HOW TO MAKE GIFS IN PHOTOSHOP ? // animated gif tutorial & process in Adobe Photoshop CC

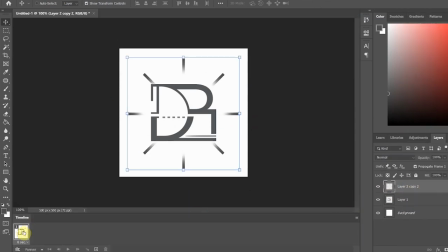Here all I did is I made a couple layers where I would have these thick lines, which I just quickly made by color filling some thin rectangular selections. And then you build the frames in a way that one has the rays around your graphics, then the other frame doesn't.
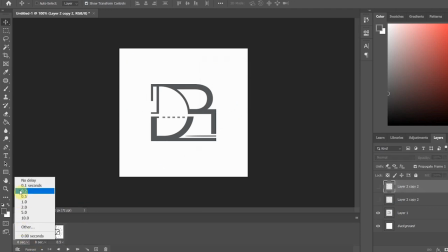In this particular case, two frames are actually enough to make a smooth animation, so it couldn't be simpler.
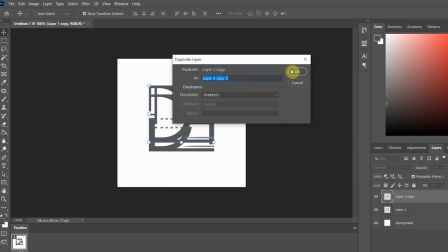Or you can just simply make your graphic move by copying your layer and move the item somewhere else.
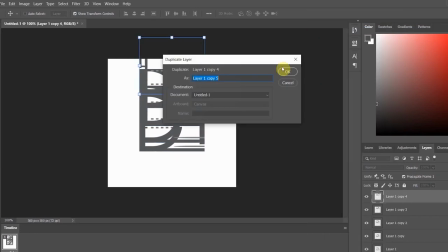I did this one quickly where I moved the logo slightly off camera so it looks like it's dropping down.
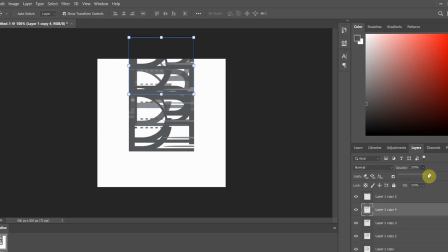Something like this. Once you know what you're doing, you will be able to bash these out in a couple of minutes really.
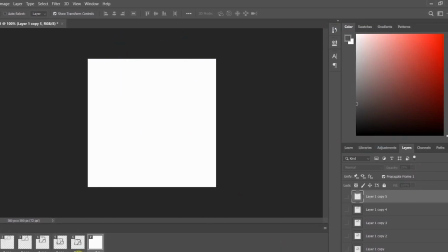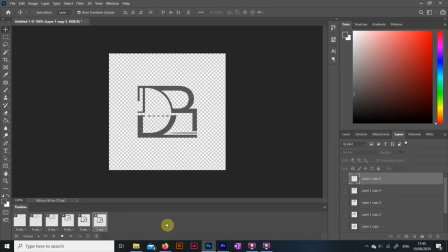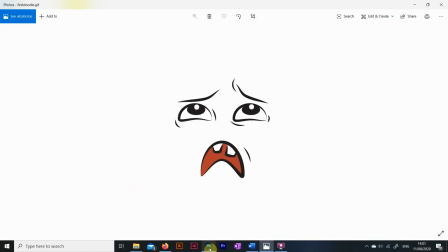Now just to show you some seemingly more complicated examples, look at this one.
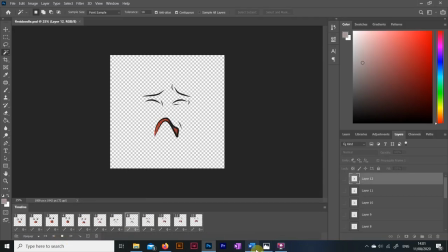No more than a handful of frames, but thanks to all these subtle changes and the different layers and the right timing,
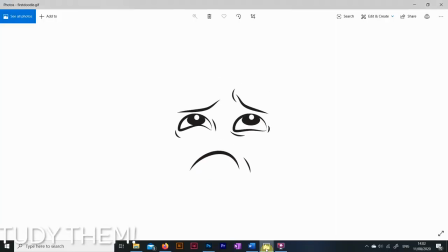it looks convincing enough, and that's all you want from these really.
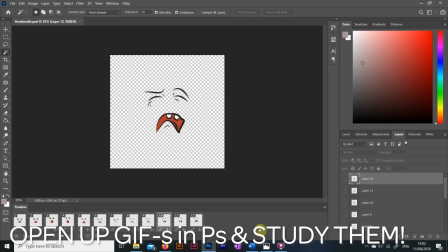Now I feel compelled to tell you that making GIFs in Adobe Photoshop in 2020 is oftentimes not really the way to go. It's a quick solution that you might take advantage of if you really need to do something simple. But if you want to do some more complex motion graphics, you're probably gonna have to invest your time and energy in apps like Adobe Premiere Pro as well as Adobe After Effects. Those are the professional apps which do look quite complicated and intimidating at the first sight. I know, I have been there as well. But those are really the professional apps that you're gonna have to use for more complicated stuff, basically. I wanted to make this tutorial because I do believe that doing GIFs in Photoshop is a really nice first step into this way of learning and understanding how motion graphics work, essentially. But if you want me to do tutorials in some more advanced stuff like After Effects, just let me know down in the comments, and make sure that you are joining our little design tribe so we can always see your upcoming content. We make videos in the subject of art, design, architecture, interior design, and everything in between. Take care, guys, and I'll see you next week with another video. Bye.